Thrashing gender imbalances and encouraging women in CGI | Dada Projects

So kind of, yeah, showing all the natural fibers, and in that way merging these two worlds to this harmony of brutalism and nature.
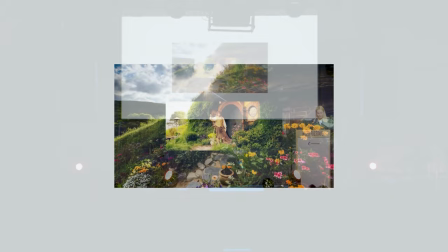I hope this makes sense. So yeah, regarding the process behind the 3D teaser,
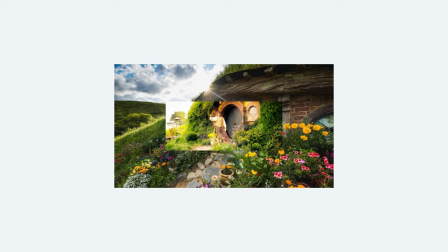we started with a thorough research into the flora and fauna of New Zealand,
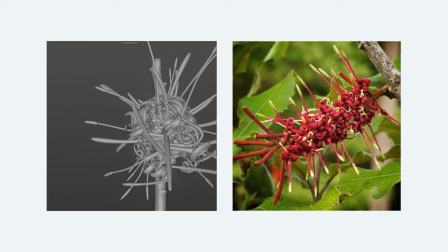and then recreated a handful of site-specific and extraordinary plants and flowers, and remodeled those in 3D. So here you see the Rabba Rabba, New Zealand's honeysuckle plant.
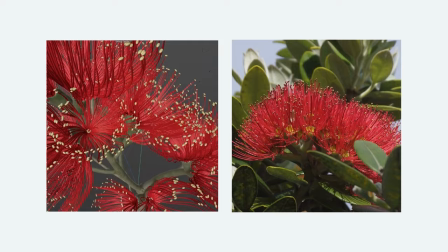We also recreated the Gloriosa lily, and it's quite an iconic tree, actually.
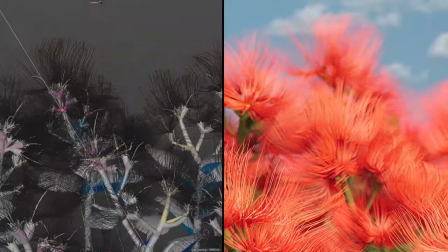It's a New Zealand Christmas tree. It's called the Pohu Tukawa in Maori.
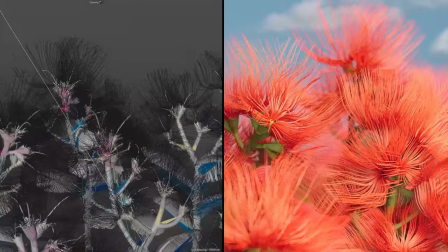And yeah, we then started to rigging and animating the plants.
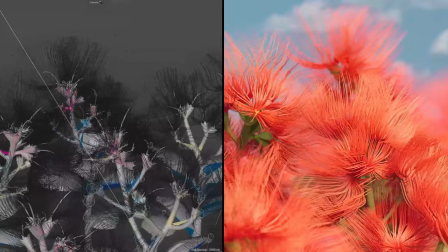And as we were aiming to create this quiet, tranquil mood, everything you see here in motion is quite kept slow motion and just slightly moving in the wind.
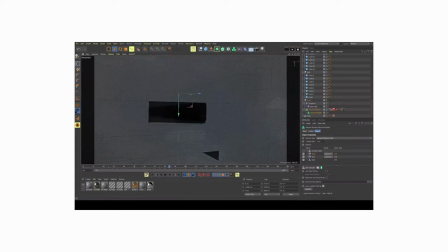Then we also sculpted a library of rootless elements, which we could then use as a base for our
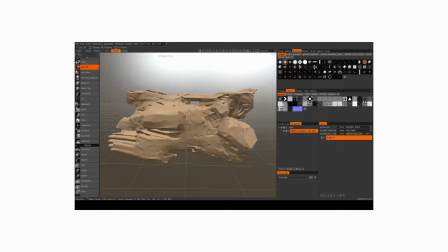to build our scenes and merge them with the natural objects.
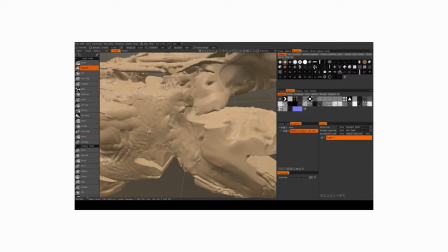So those geometric assets you see are all built in ZBrush and 3D code.
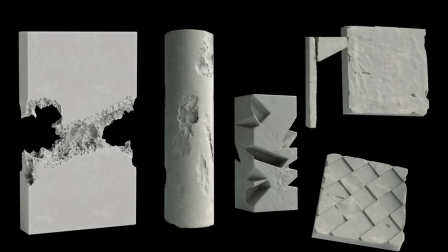And you've seen an overview of them. We gave them these rugged edges and added surface imperfections to really create this extra realistic look we were going for.
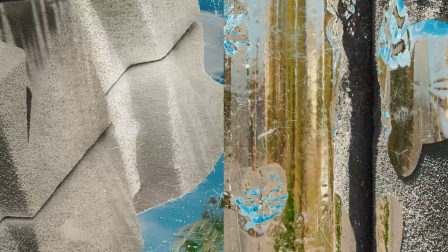And yeah, these are first tests of how these two worlds could complement each other
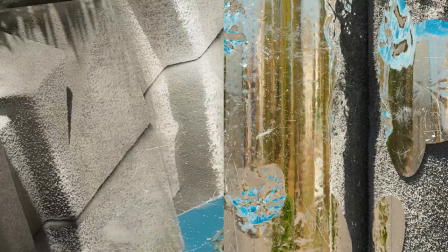and how we can mirror the natural surroundings in the brutalist sculptures.
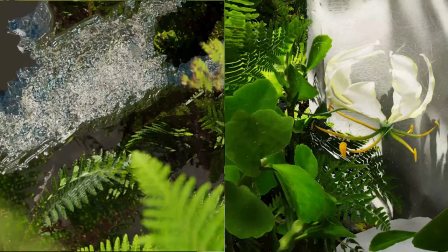And these are also earlier tests. I should mention that those are all done in Cinema 4D because we really wanted to focus on these crops and show these detailed textures. And the art direction we chose in terms of lighting and colors, you can see it here, it's quite sunny and warm and peaceful.
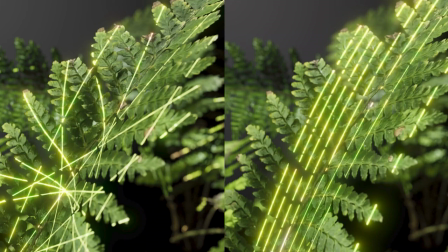But then also we wanted to inject some energy. So the idea was to show a daytime and a nighttime cycle as if you would experience it at a festival. So going from the sunny scenes you just saw before to more like a nighttime rave and electronic elements. So we experimented here with these laser lights and pulses and shimmers.
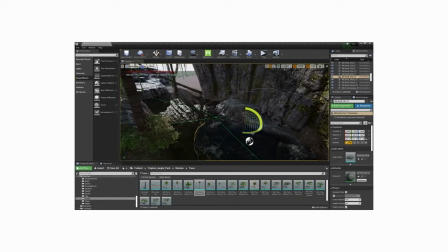And yes, we had quite a tight deadline and had to put together
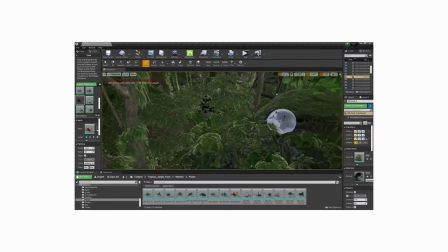a whole minute of CGI footage, which is actually quite a lot.
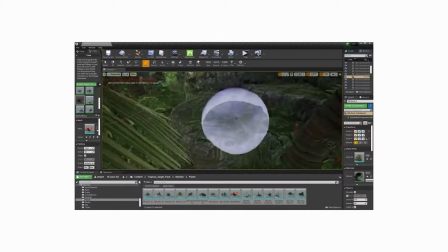We decided to build some of the wider shots in Unreal Engine so we could then
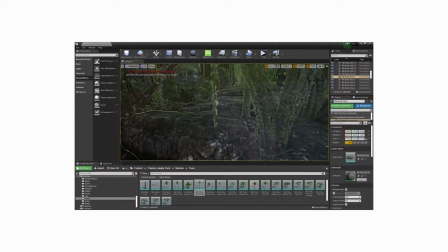render a big chunk in real time. And then also the amazing thing about Unreal Engine is that you can
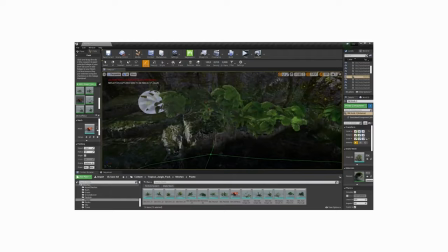kind of paint with a plant, so you can cover a big range
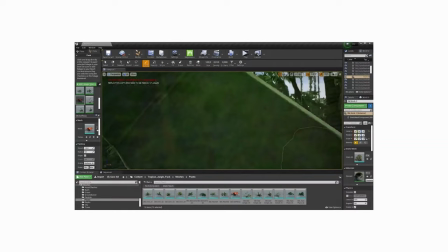of the natural surroundings, and it worked like magic for our wider shots.
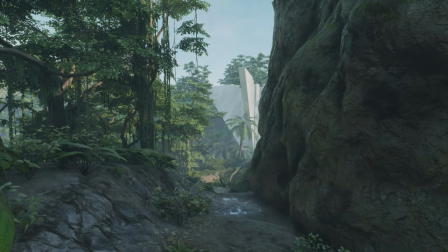So here you see a few of them in progress.
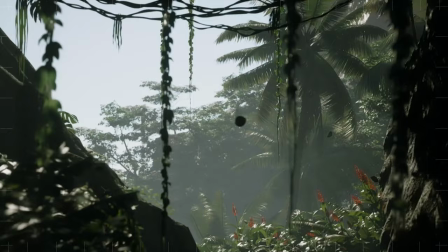And here's our final teaser.